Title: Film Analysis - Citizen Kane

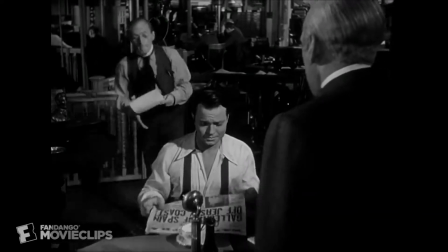know perfectly well there's not the slightest proof that this armada's off the Jersey Hello, coast. Mr. Bernstein.
The film Citizen Kane uses many angles of cinematic language to display the intensity of Mr. Kane. However, in Scene 3, the cinematography was the language that was utilized the most, with three distinct examples, which include contrast, lighting, and camera movement.
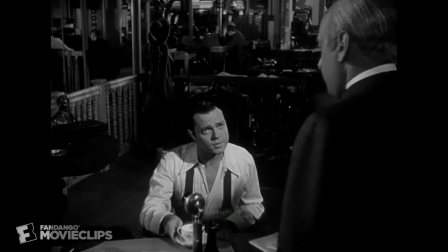The first example of intensity in Scene 3 was contrast. This was clearly shown by the clothing choices.
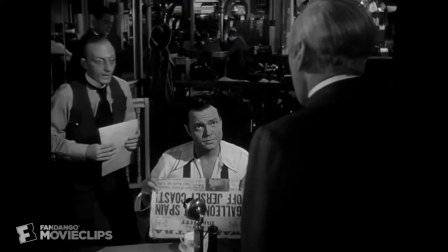In this clip, Kane stands out with his light-colored shirt. Previously, I was wearing a dark-colored shirt. Now, with a light shirt on, against the dark background, I stand out more than I did before.
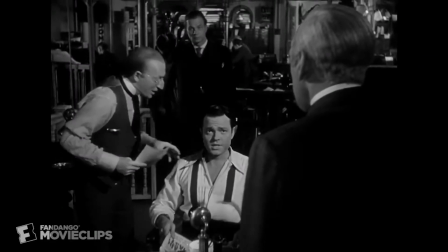This relates to the other men in the clip that were wearing a dark clothing to blend into the dark background.
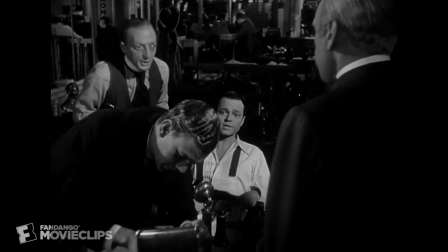However, Kane was high contrast from the other characters, which draws your attention towards him.
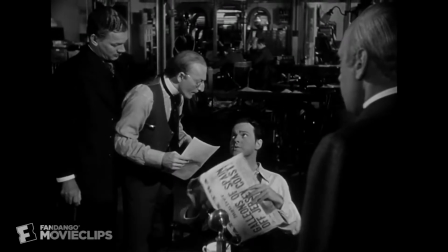This greatly increases the intensity of the scene because Kane is the key character.
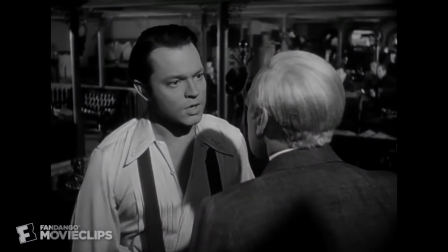The next example of intensity in Scene 3 is lighting. It is low-key, which creates a lot of shadows across the character's face. The next way Scene 3 of Citizen Kane was intense was due to the camera movements. In this clip, the camera zooms in on Kane's face. When the camera zooms in, just as it is now, you feel closer to the character. Now, however, you may feel distant.
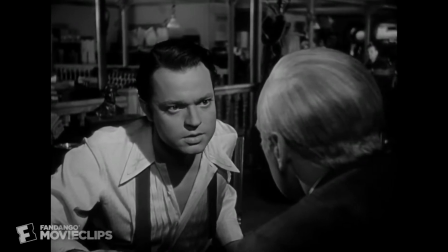This goes to show how camera movements are so important. In Scene 3, you can really see how intense the conversation is based upon Kane's facial expression.
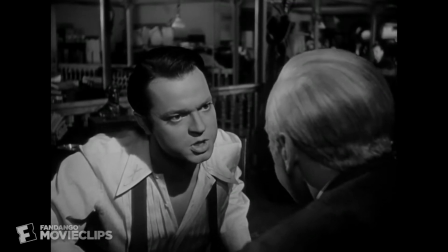This is all due to the camera movements that occur, just as it is shown here during Kane's conversation.
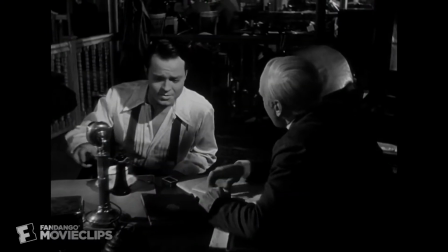With low-key lighting like I am experiencing now, and just as Kane was, an intense effect is added.
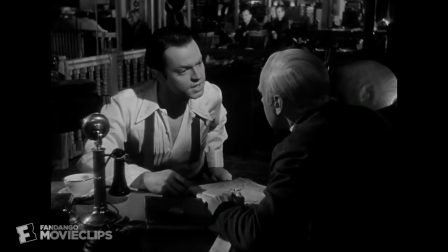However, the previous lighting did just the opposite. The low-key lighting grabs your attention and supports this intense mood from the conversations that occur in the scene. Clearly, Scene 3 of Citizen Kane is intense. This feeling is a result of the high contrast, low-key lighting, and camera movements in the scene.